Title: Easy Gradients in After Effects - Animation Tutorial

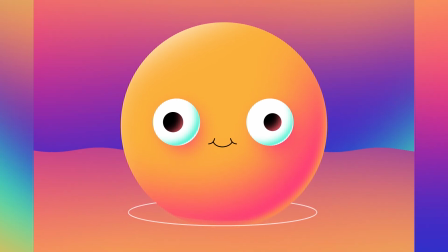I'm going to show you my technique for creating and animating gradients like this in After Effects.
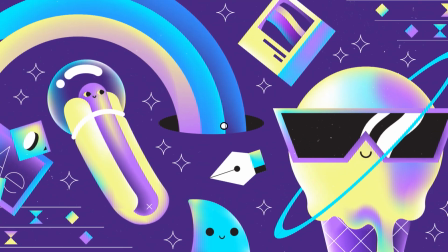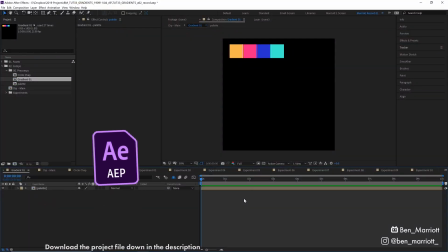To start, I've got a color palette to reference and an otherwise empty comp.
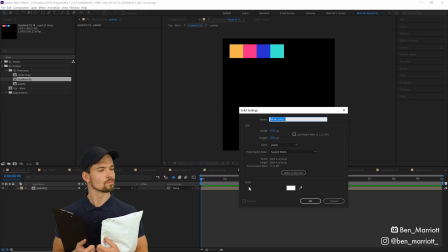So first, let's create a new solid with Control Y. The color doesn't matter for now, but let's call it gradient yellow because we always label our layers.
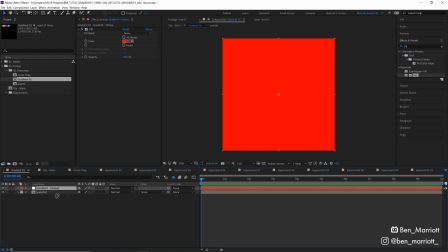And I'm going to add a fill effect to that layer. And let's move that below our palette. I'm adding a fill effect just so it's easier to change the color.
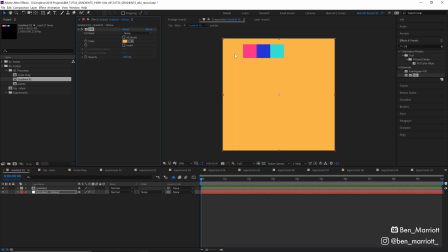We can simply click our eyedrop and select our color, and that changes color in just the fewest clicks that I've found. And then we select our pen tool from up here and draw a mask around an area of our shape.
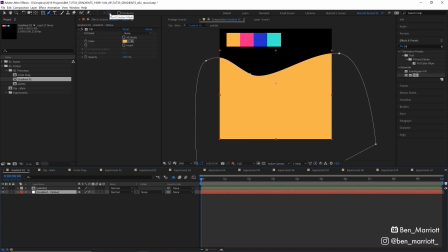If you're doing this on a shape layer, make sure Tool Creates Mask is selected up here so you don't accidentally draw another shape. Now let's press F on our keyboard to bring up our mask feathering options, and let's drag this up till we get a nice faded gradient.
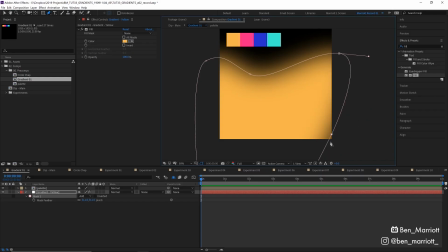Now if these borders of the mask are too close to the edge, you're going to see the layer underneath creep in. So let's give that a white berth by pulling these out a touch. Now to get this animating, we're going to add a turbulent displace effect. And we're going to find our evolution property here, hold Alt or Option on our keyboard and click to bring up our expression window.
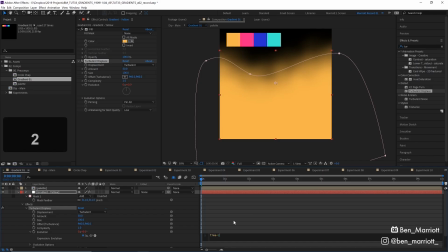And we're just going to type in time times 200. And that will just increase the value of that property. So now we've got it continuously animating. Now we can adjust our amount and size here to create the look that we're after.
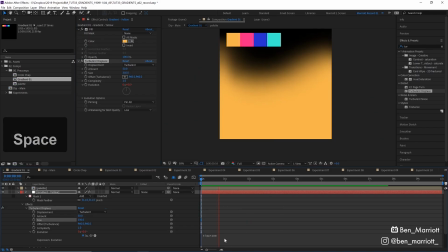The size of 350 works well, I think, here. And we can also change this expression to time times 100, which will just make it animate a little slower. There we are, that's kind of a bit nicer and more gradual. To add another color, I'm going to duplicate this layer with Control D and eyedrop our pink color.
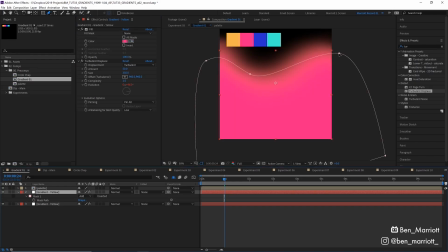And then I'm going to select our pen tool, and then I'm just going to move our mask. There we are. You might not be able to tell so clearly here, but the turbulent displace will be warping both of these layers in the same exact way. So to get a bit of variation between them, we just need to go into our evolution options and choose a different random seed.
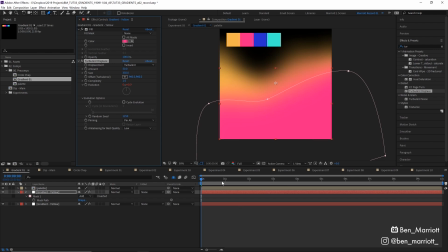As long as it's different from the other one, it'll be fine. And now there's a bit more variance between them. They overlap a bit more in some parts, so it's a bit more random. And then we continue duplicating these layers, adjusting the masks, and changing the color. It's helpful to pick colors that are going to blend well nicely.
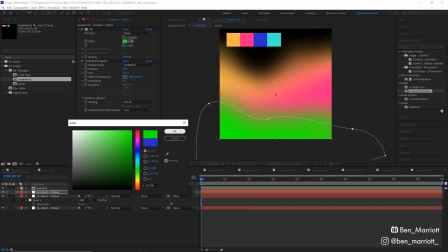If we've got a green going into a pink, that will probably create a bit of, you know, muddiness and a brown in between the layers, which is, you know, if you want that, that's great.
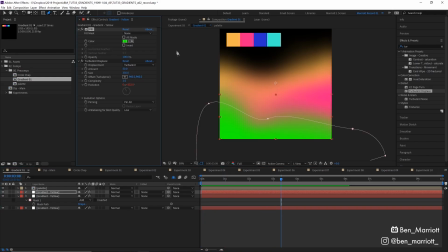But to avoid this kind of muddiness, best to stick to colors next to each other on the color wheel.
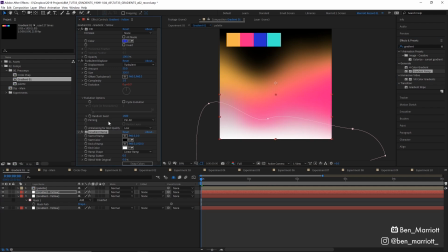You could also add the effect gradient ramp to any one of these layers and move the start and end of the ramp.
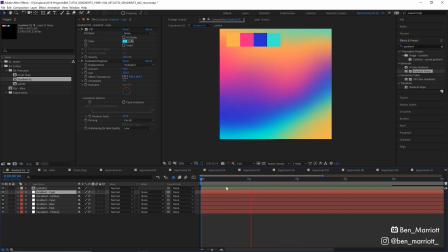So now you've got a gradient within your gradient. And after we've duplicated those layers and adjusted the masks a few times, we end up with this. This is all on a composition called Gradient Wand. Let's go back into our main comp and see how we're going to use this. We've got this comp as a background here, and I'm going to make this palette a guide layer as well, just so that it doesn't show up in our main comp.
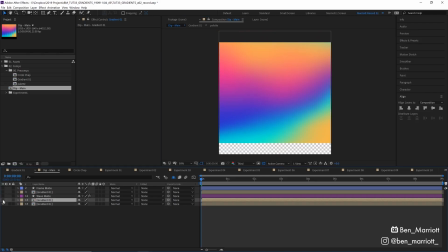Back in our main comp, I've got this Gradient Wand layer as a background here. I've also got a duplicate of that background layer here, which I've duplicated and flipped vertically.
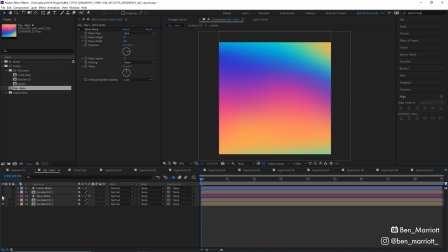And I'm going to use that as an alpha mat for this shape here, which just covers the bottom half of the composition. So I'm going to set that to alpha mat, and then I've also added a wave warp effect to that shape layer. So now we get a nice wave happening throughout the middle of our comp. And this bottom section is serving kind of like a reflection in the water of this gradient sky.
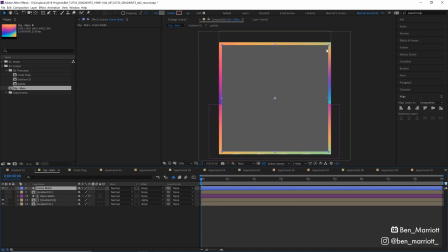And then to create a border, I've got a shape layer, which is just a square that I've, you know, scaled down a bit further from the total size and width of the comp.
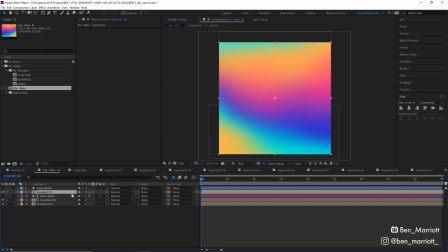And then I've got another copy of our gradient comp here that I've rotated 180 degrees. And I'm going to use that frame mat as an alpha mat, and I want to choose alpha mat inverted. So now we've got a nice frame around the whole thing and two gradient sections. So now with just one comp and a couple of mats, we've got this sort of gradient effect going on.
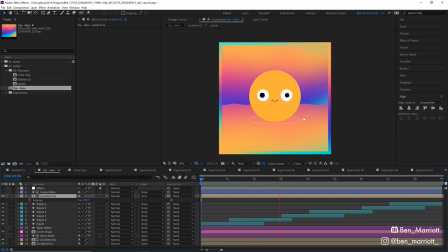Now I'm going to show you how to add gradient shading to this character here.
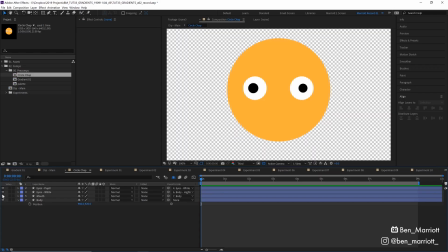I've got him in a separate comp where there's no animation, and we've got his body, his mouth, and his eyes, pupils, and the whites of his eyes on separate layers. I'm going to duplicate his body comp, add a fill effect to that, and select our pink from our palette over here.
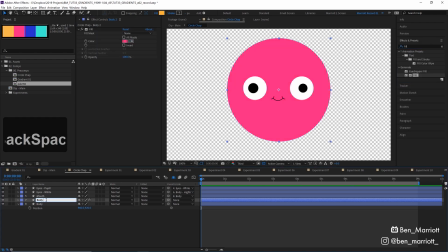Let's rename that body shading.